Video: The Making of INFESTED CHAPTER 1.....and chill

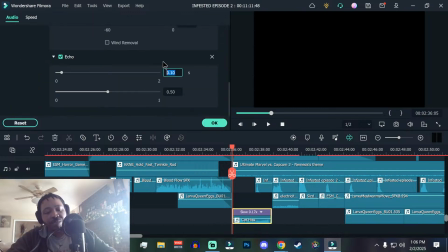3639s
So for the reverb, I normally do like small 0.1 or sorry 0.5, not 0.5, 0.05, 0.05, and then 10.
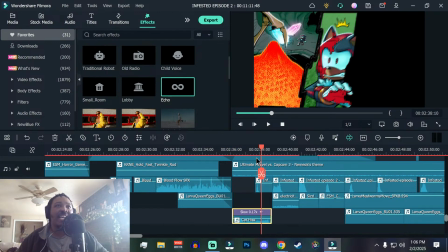3655s
That's how we do that.
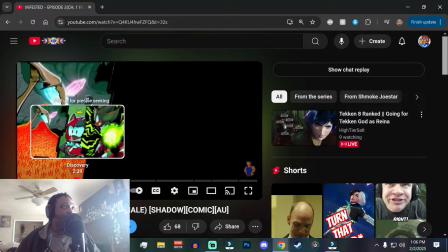3660s
But again, I've gotten that good that I could just recreate this shit. Wow. Fuck. God, yeah, that's a cat. That was a cat hiss. Because it's a pile of bugs, so obviously it's not gonna be like this super bassy effect.
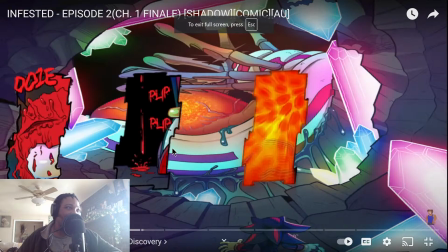3679s
But I needed something that's like, hey, they're pissed off and there's a bunch of them. Let me find a hiss. I have a snake hiss, but it didn't sound the way that I wanted it to when I was putting it together. So I found a cat hiss. I was like, yeah, I can slow it down, put a reverb on it.
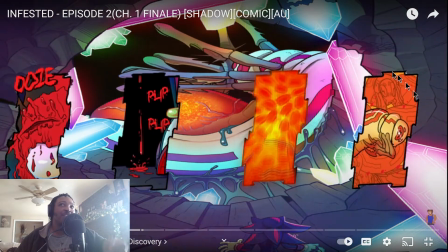3698s
It's fine.
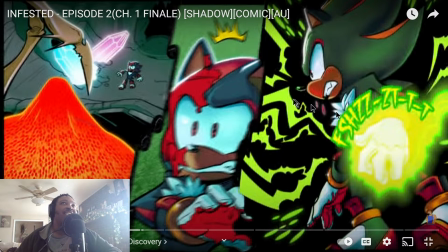3704s
And then everything shakes because there's motion. Flighty's panels are so fucking good, bro.
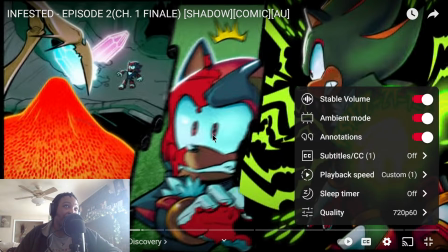3711s
Like I'm gonna glaze that woman till the death of me, but like her fucking panels are so good.
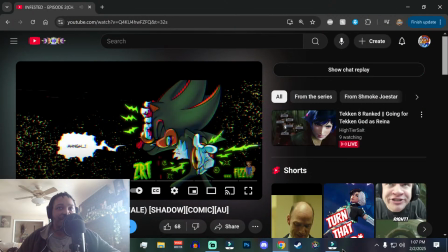3720s
Then for that one, that's just chromatic aberration. There's a whole filter dedicated to that shit.
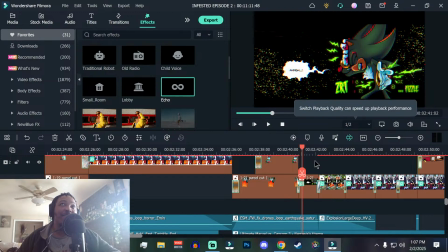3729s
And again, debate the debate of whether or not to leave it still for fear of there being too much going on. But I'm like, bro is literally short circuiting. Fuck that shit. We're gonna add some colors.
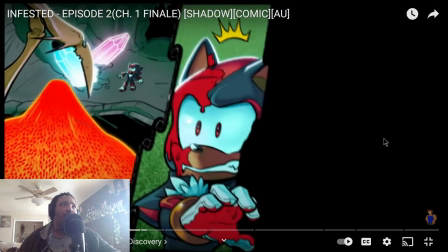3744s
Then the explosion. I think the explosion is just like like a funneled explosion sound. So it's an explosion in an enclosed area.
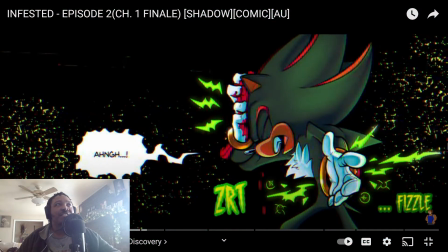3757s
And then for the transition was just a reverse zoom.
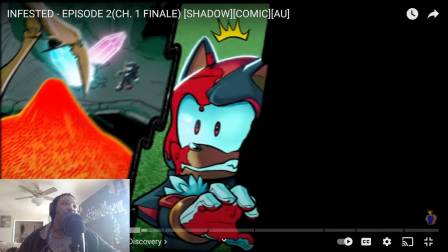3764s
The squelch god. Ew, the sound effects.
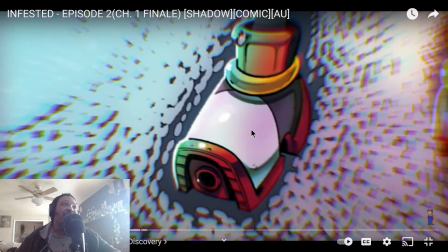3774s
Yeah, man. That sound is again, that's the mealworms, right?
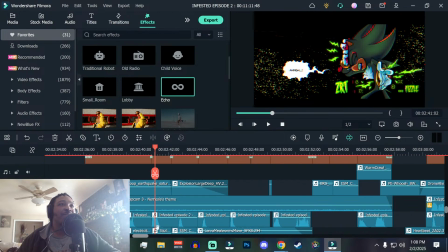3781s
So like the mealworm sound effect of them just crawling. Yeah, man, shit's gross.
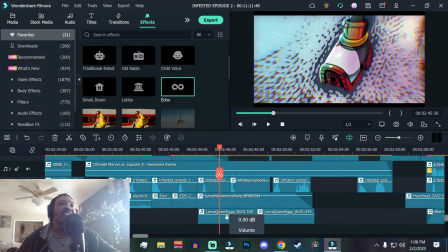3790s
Mealworms, and then the queen hisses.
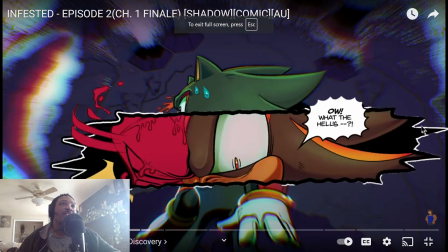3798s Ow! What the hell's...
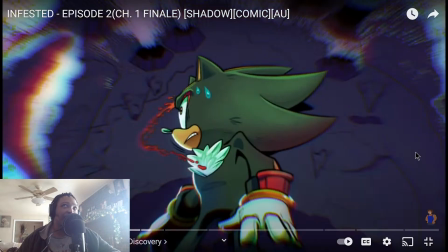3803s
That sound makes me uncomfortable every time I hear it, but it's so good. Sounds like something's getting into his fucking bones.
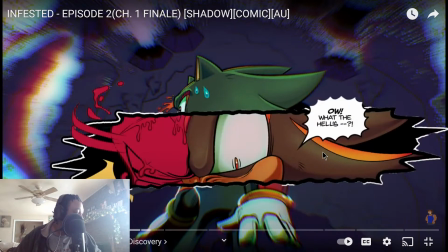3811s Ow! What the hell's...
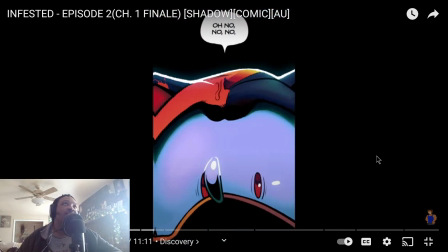3817s Oh no. No.
But you notice there's no stars. There's no stars in any of these because shit's bad.
Oh no.
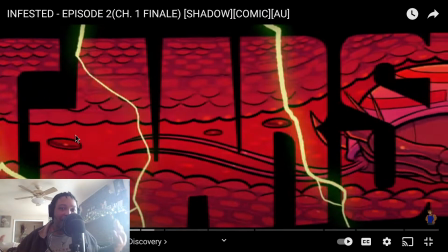3831s
Again, but I'm gonna let this play out because this is probably my favorite scene across all of chapter 1, both in the comic and the dub.
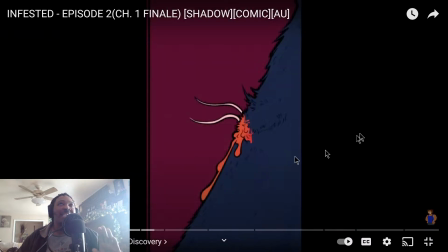3842s
I was debating like cutting each individual part out, but I was like, it would look too messy and kind of take away from like the damn it, what's the word I'm thinking of?
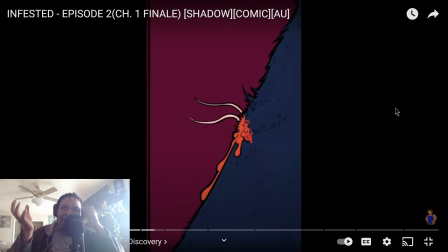3858s
The correlation between like having a black background and then having the letters show up in the dark. And I didn't want to do that. So like I left it all there. I added the shake effect on each individual portion of it. So it's not just like, yeah, apply the shake to the panels. Like, no, you go in there. I'd already cut them.
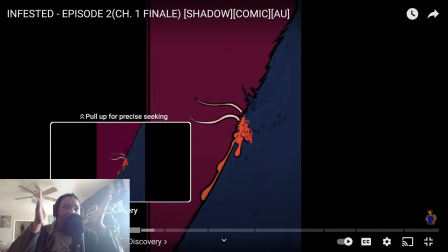3877s
So like I cut them, put them back together, like where they go in the fucking frame, and then just applied the shake to everything.
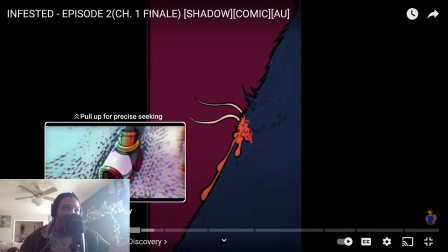3886s
So everything kind of moves at its own individual pace.